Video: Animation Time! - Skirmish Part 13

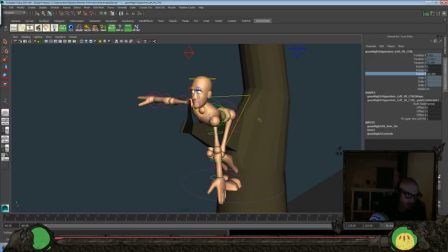(45:37)
Drop that shoulder down, drop that arm down, take the head,
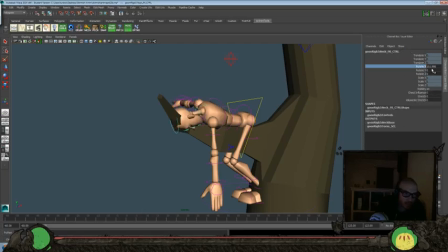(45:44)
we'll drop that down over.
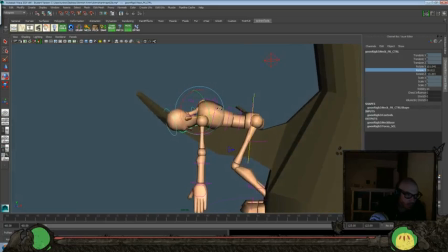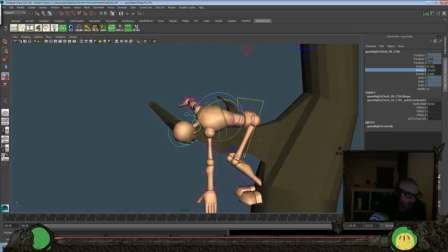(46:02)
Normally I don't move the spine quite like that, but he's supposed to be dead anyway,
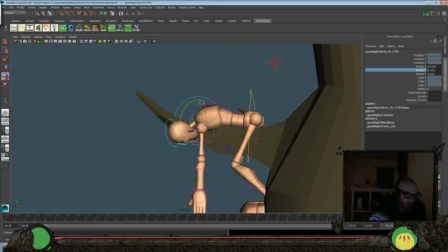(46:05)
so a little bit of broken spine It's just going to help us get that feel a little bit more anyways. Bring that head down even more.
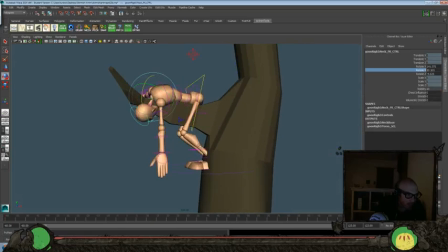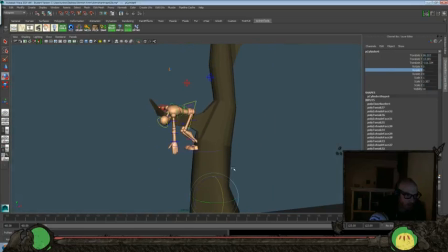(46:24)
And I have to move this for a second there. Actually, now let's move this here. I'll move the hips back.
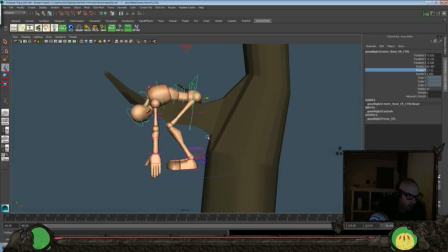(46:37)
So we get those feet controllers.
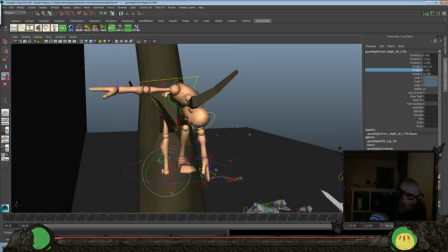(46:42)
Bring that all the way down. Rotate that down and over.
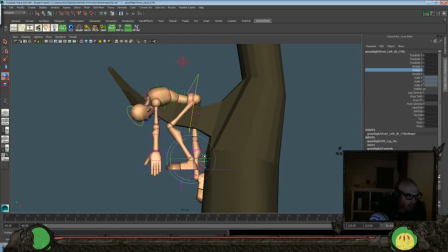(46:53)
Yeah, let's look at the other foot here.
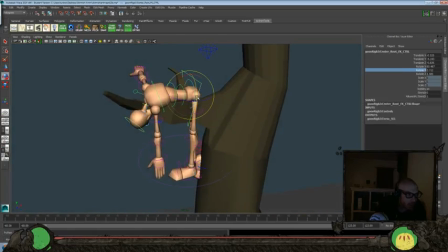(47:02)
I think we gotta have a little bit of curvature in the hips here,
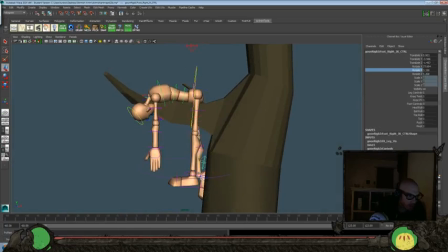(47:07)
just so we can have some varying height to our legs so they don't feel like they're in the same spot really. Yeah, let's also throw a little bit of this in there as well.
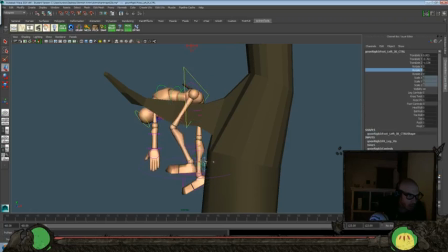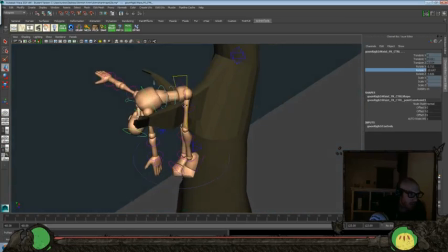(47:35)
Okay, and again, let's keep tweaking the chest a little bit more.
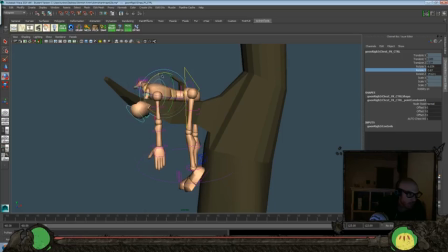(47:44)
I'll need to bring this one back up here. Over. Drop that shoulder as far as it'll go here. And we'll drop this one too.
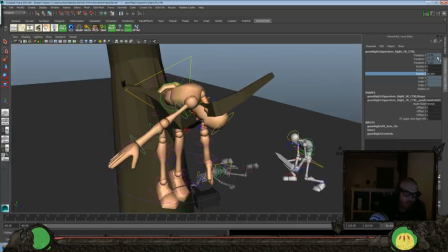(48:02)
Drop that. Actually, let's put this arm up over the top of the branch, kind of resting there.
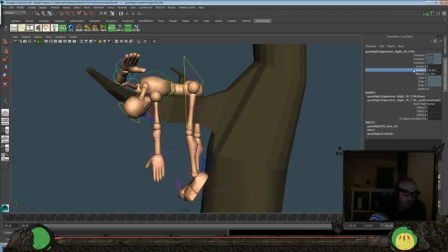(48:13)
Bring this arm back here.
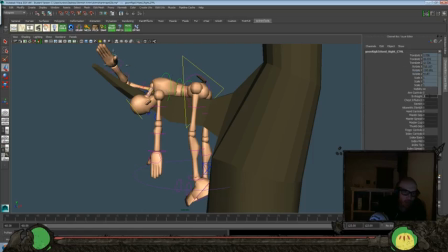(48:20)
Actually, let's just switch this arm to IK, it'll be easier. Give me that pose I want.
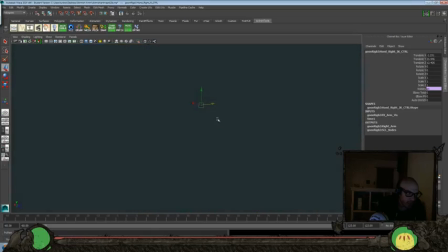(48:25)
Like I said, whenever I'm wanting something to feel planted or resting on something, I tend to switch to IK rather than FK.
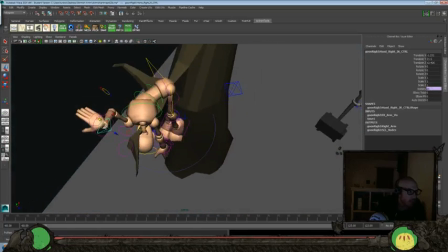(48:32)
So this arm hanging down, we like it in FK, but if we want this thing to feel planted and really get that
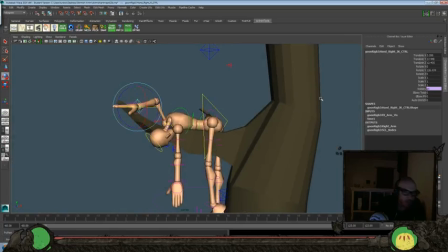(48:39)
pose that we want, it's a little bit easier to get that working this way. Bring that down a little bit more.
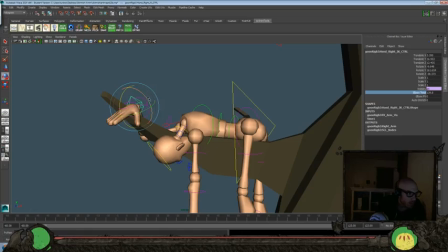(48:53)
Over.
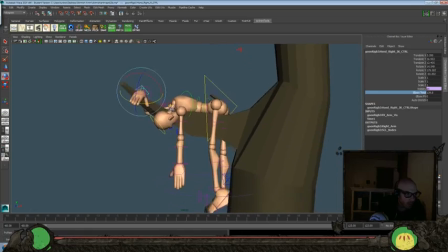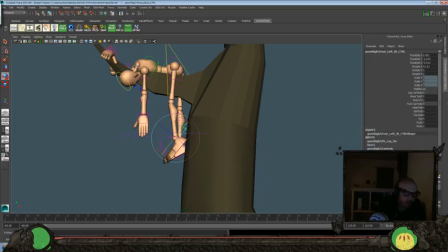(48:59)
Try and still get a good silhouette there. The toe dragging down.
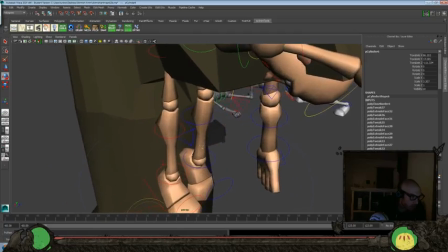(49:08)
And same with this one. I'm gonna grab that controller here.
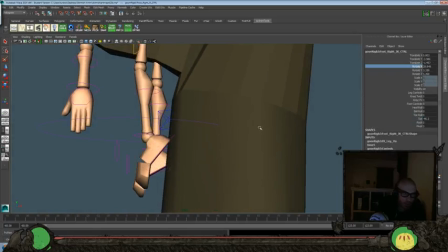(49:13)
Get that toe dragging down a little bit more, and I think we'll rotate it down overall a little bit more too.
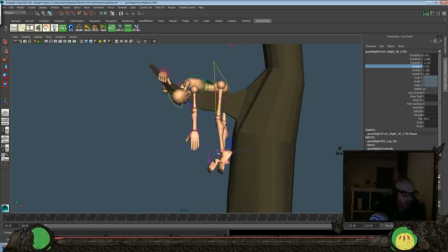(49:25)
So you still get some negative space in between those legs here.
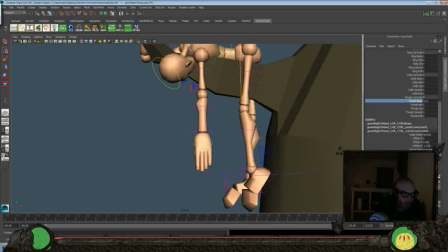(49:30)
And get that thumb down, dragging there. Do a little bit of pull in on those fingers. Get the weight really feeling there.